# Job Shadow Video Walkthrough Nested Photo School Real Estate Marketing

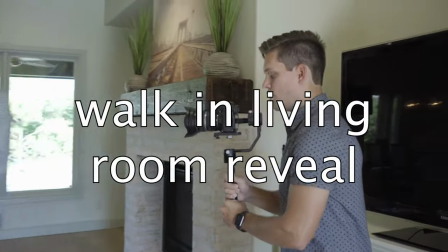[12:21]
And when you stop, don't abruptly stop your motion. You're going to lean into your shot once you stop walking to continue the motion into the space. That way it gives the editor a little bit more room at the end, just in case he needs a little bit more footage before you hit stop record.
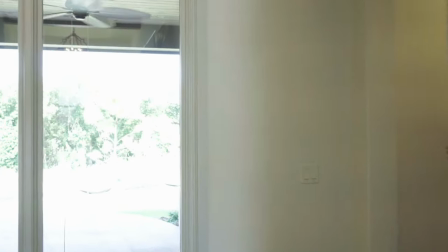[12:41]
You're going to come in from all the different corners in the living space.
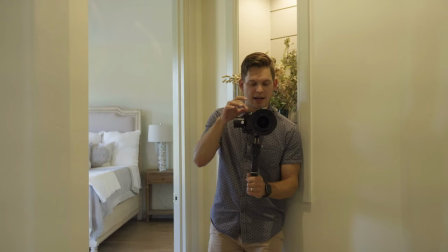[12:45]
Here there's a nice hall just off the edge of the living room, so we're going to come around and do a full 360 shot of this living room.
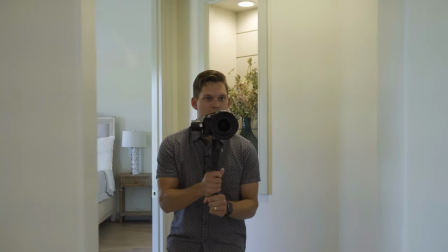[12:53]
All right, so we're going to get a nice straight angle and we're going to start rotating to the left into the living space.
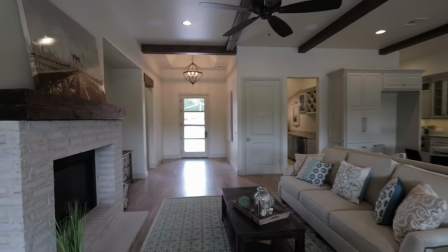[12:58]
Nice, slow, even rotation as we're walking around,
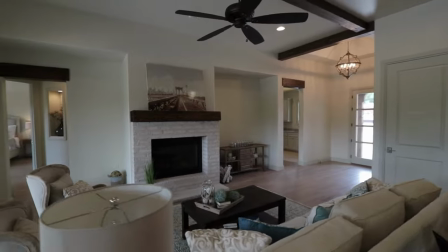[13:02]
double check your shot, keep the fireplace as the focal as you come around.
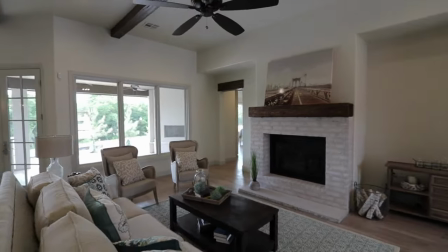[13:08]
Keep it towards the center of the frame, rotate it to the left, then you slowly stop your shot.
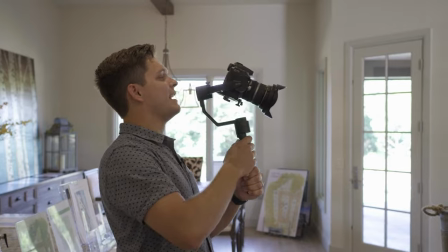[13:13]
Other fun shots to get is a simple,
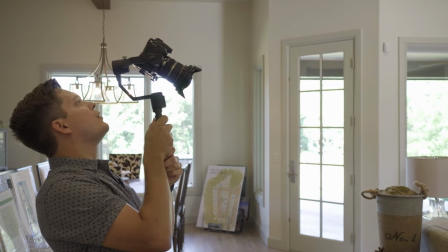[13:18]
okay, we're going to lean back, tilt down, and as you lean forward, tilt up the camera, revealing the living room.
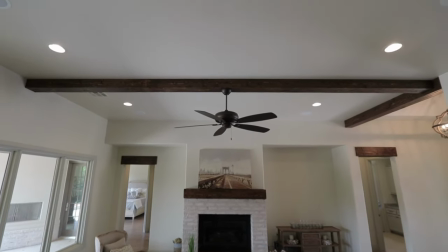[13:27]
We're going to extend our arms, push our shot out, and there's our shot.
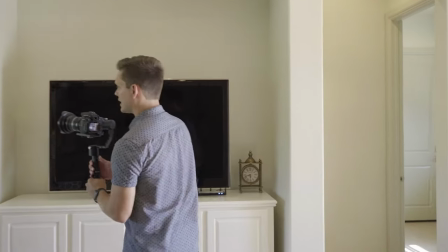[13:35]
It's always nice to get some pan shots in the living room. You're going to come, pan to the right.
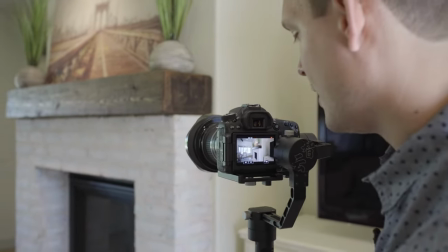[13:43]
You're starting right and you're going to pan left. For pans, you got to do them nice and slow, nice and smooth,
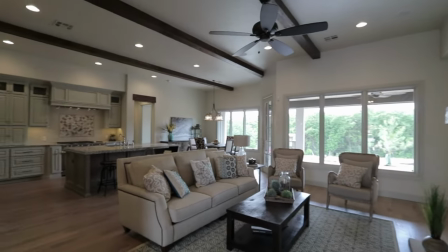[13:50]
and I'm rotating my body as I'm panning to help reveal more of the room. Now, it's great to get detail shots in the living room. If there's an element like the mantle or the brick on the fireplace, those are really cool pieces that we can capture and accentuate.
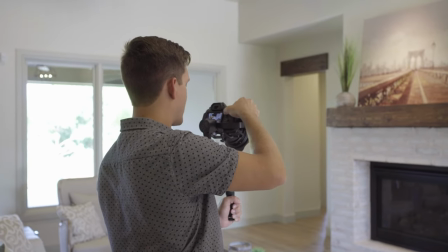[14:08]
Sometimes it's good to switch back to auto ISO if you have a really
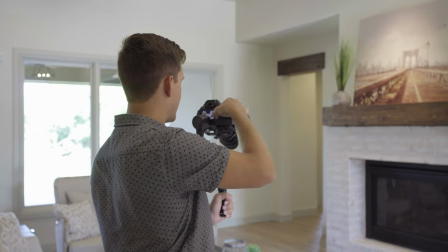[14:13]
dynamic shot that needs to adjust as you're shooting it.
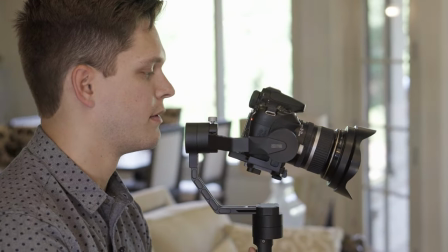[14:18]
I like to do the lean backs and you kind of lean forward and it's one of my favorite shots, to push up and tilt up.
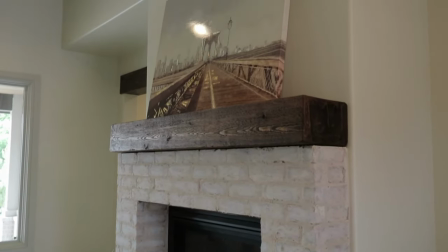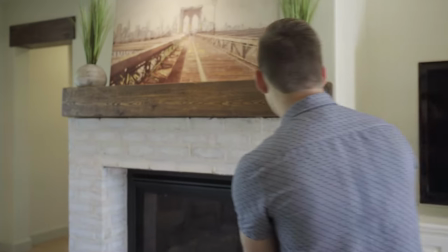[14:33]
You can also get it nice and tight and just do a nice slow pan across. For your tilts, you don't want to take too long when you're tilting or the shot can appear wobbly once the video editor speeds up the shot. You do want a nice smooth motion, not too fast. Now that we shot the living room, we're going to do the kitchen next.
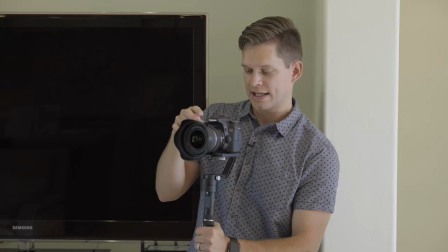[14:56]
Same thing as with the entry, connecting it through the rest of the home.
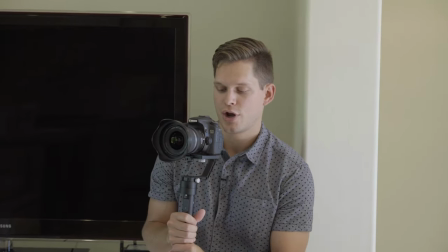[15:01]
We're going to hit record and we're going to show how the kitchen connects to the living room.
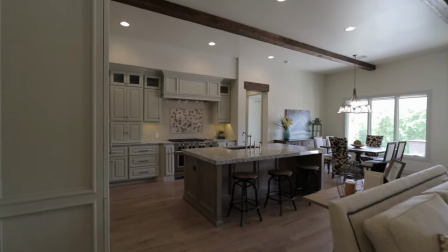[15:06]
You're going to push past the living room and move right into the kitchen.
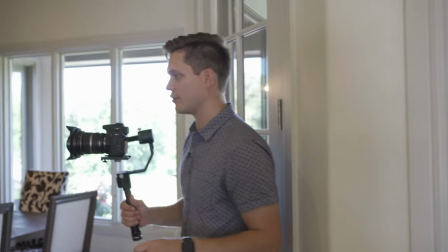[15:14]
For the kitchen, you got to be creative. There's lots of cool shots you can get in this area.
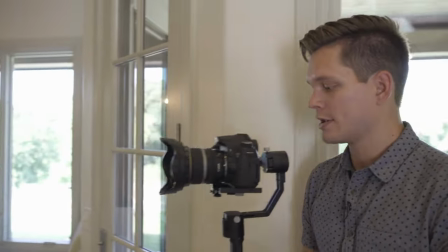[15:19]
A fun shot is to walk down and then wrap around the side,
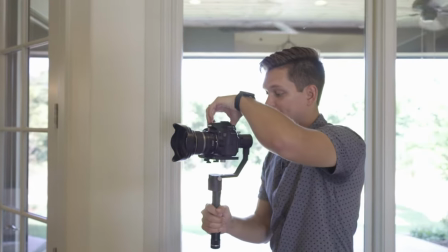[15:24]
keeping the kitchen sink sink as the focal point, then
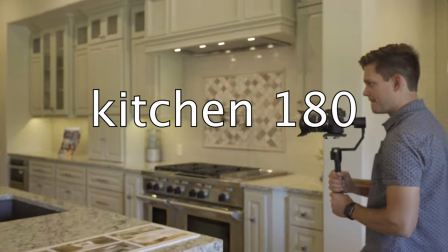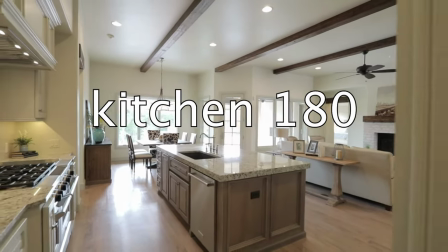[15:39]
you're going to switch and walk backwards to complete the shot.
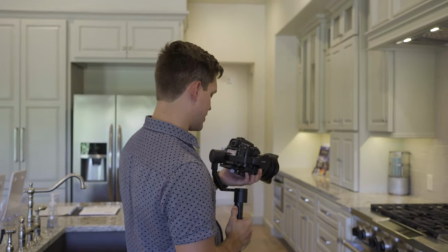[15:44]
We're going to get some detailed shots of the stove, this is a really cool element here with the backsplash.
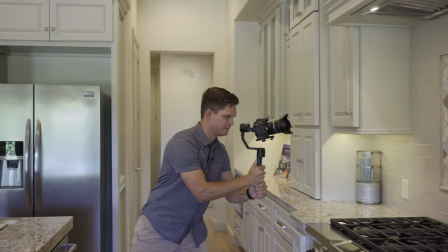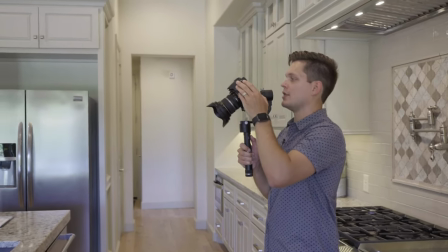[15:59]
Some shots to get, you zoom out wide, start down, you're at the sink, because we want to show how the kitchen connects to the living room,
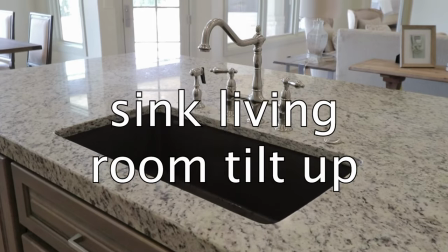[16:08]
and we're going to hold back, and then We're going to slowly lean forward and we're going to start tilting up.
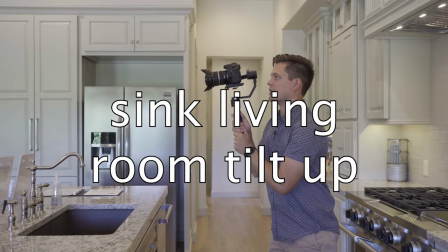[16:14]
Got the kitchen sink and we're pushing past it to look at the living room. Just kind of showing how they connect.
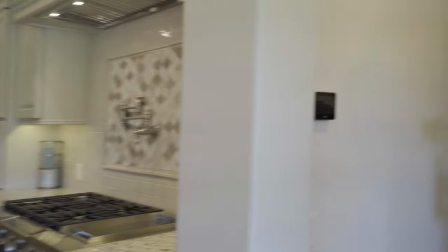[16:21]
So utilizing hallways to get unique angles, showing how spaces connect.
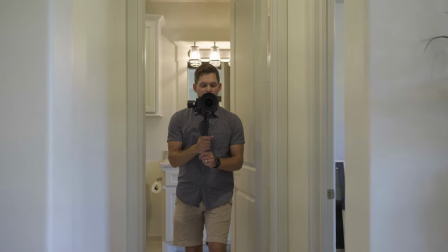[16:28]
We're going to start here and do a 180 around the kitchen island.
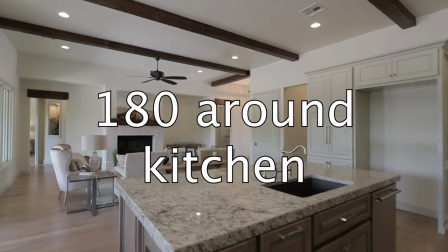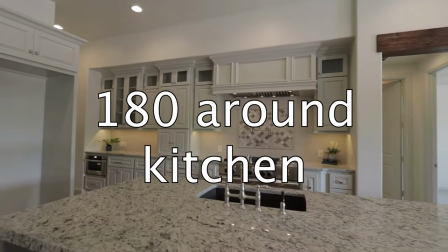Okay, now we're going to get some shots of the dining.
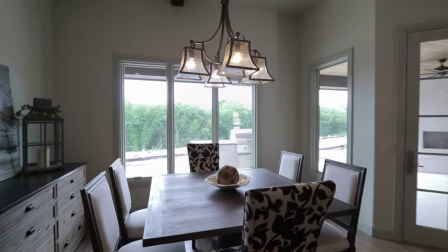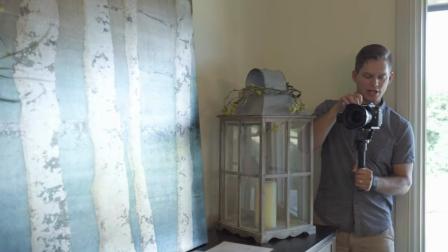[16:53]
In the corner of these tighter spaces, it's good to just kind of wedge yourself in. Watch your verticals.
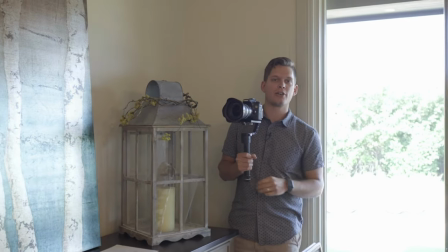[16:58]
You don't want to be tilting down too much. Just like our photography, you want to try and keep your vertical line straight. Not on every shot, but I would say on at least 50% of them.
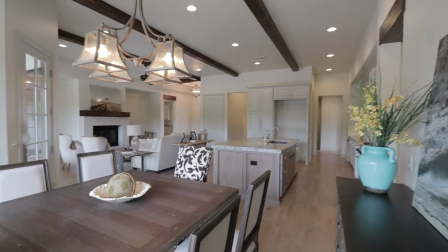[17:09]
Push back in the corner and do a nice, slow pan.
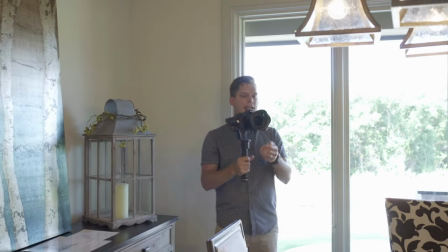[17:16]
Perfect. There's a cool light here, so we're going to zoom in and get a detail shot of that.
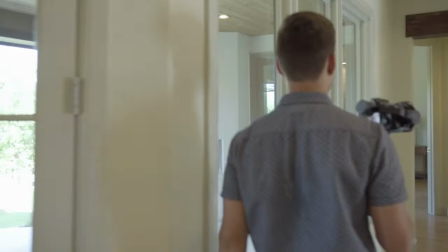[17:25]
Now we're going to go shoot the master. Same deal.
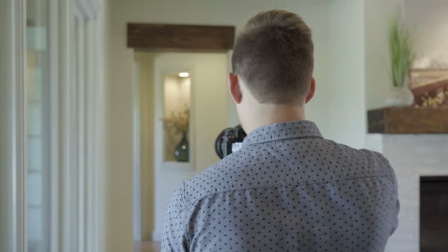[17:29]
We're going to connect the spaces, zoom out wide, set your focus, hit record.
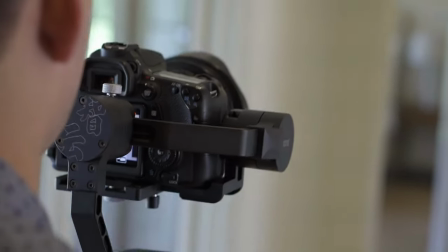[17:38]
We're going to walk through the hall, revealing the master.
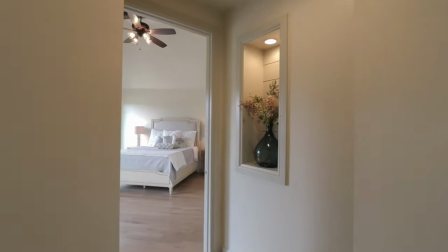When you get into brand new rooms that you haven't shown yet, especially when you're You're coming through a doorway, through a hallway. You're walking your normal pace through the hall, but once you hit the doorway, you pause your feet and you just lean into the shot with your legs, with your arms, and slowly just push into the shot before you stop recording.
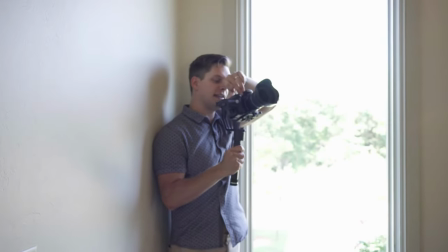[18:09]
If a master bedroom has a unique ceiling piece like this, for our tilt, we're going to start
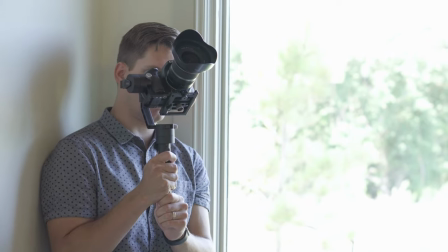[18:19]
up versus down. Hit record and just do a nice tilt down.
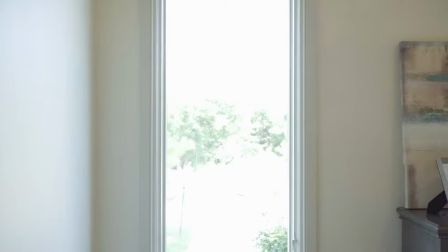[18:26]
That's about the speed we want. If there are any cool elements in the master bedroom, you can get some detail shot of those. Make sure you always have an extra battery in your pocket just in case you run out mid-shoot.
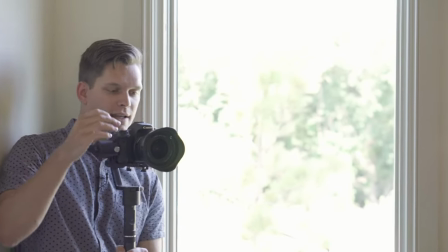[18:42]
Same concept throughout the home. You're going to start showing a wide shot of the master bedroom and
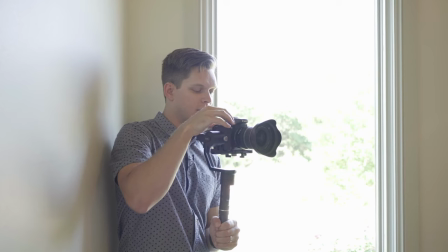[18:49]
walk in and get a shot showing how it connects to the master bath.
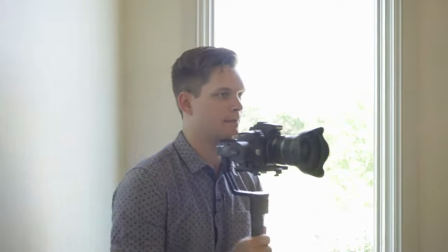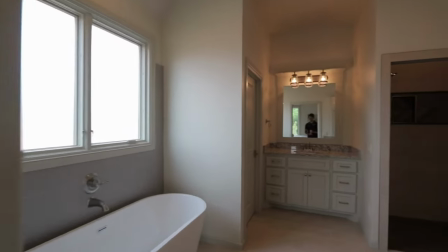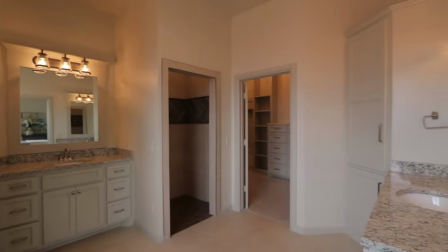[19:06]
Make sure you double check your reflections in the mirrors, in the glass.
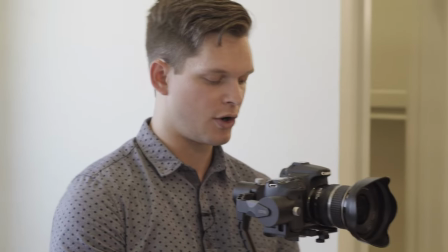[19:11]
Master bath areas are typically really hard to stay out of the glass, but you got to do it.
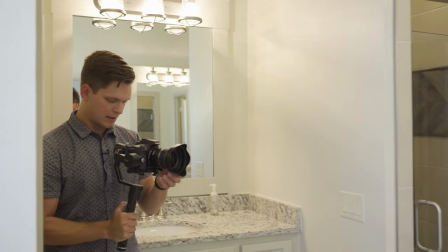[19:17]
So a nice slow pan. We're going to zoom in and get a detail shot of this sink.
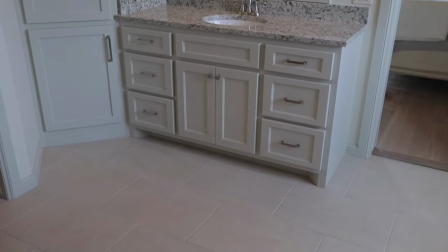[19:27]
Kind of push in a little bit and tilt up as we're getting a nice
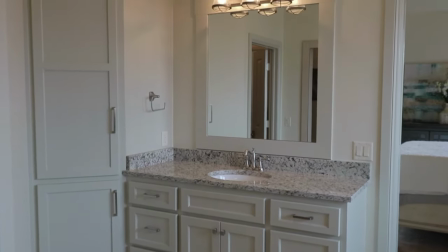[19:32]
clean shot of this sink and we'll go all the way to the lighting fixture.
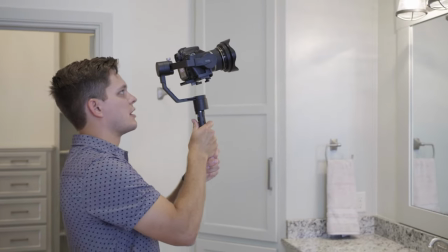[19:39]
Sometimes it's even nice to get a nice detail shot of the lighting fixture and just do a rotation around it. The tub, especially with a tub like this, is an essential shot to get.
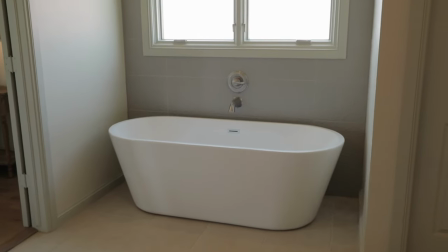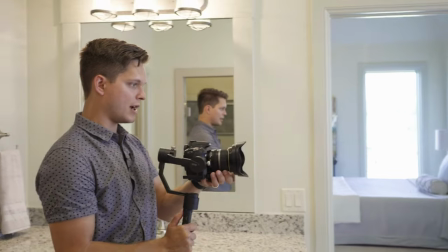[19:58]
Do a wide shot and often after I do the wide shot, I'll come back and do the same shot but zoomed in.
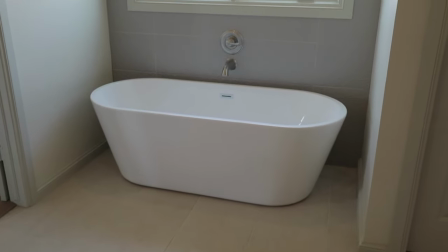Get a shot of each element in the master bath, shower, sink, faucet, lighting fixture, bathtub. You don't need to get a shot of the commode though. Skip the toilet.
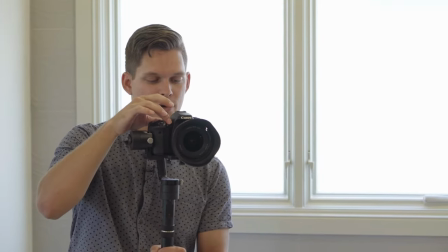[20:23]
Make sure are resumed all the way out, our focus is set, hit record and we're gonna walk in and get a nice shot showing how the master bath and the master closet connect.
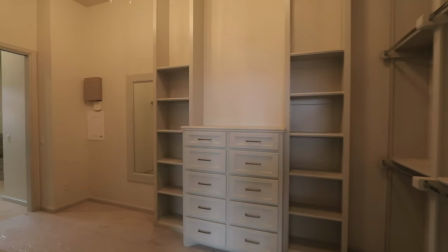[20:34]
Just gonna stop and do a nice pan.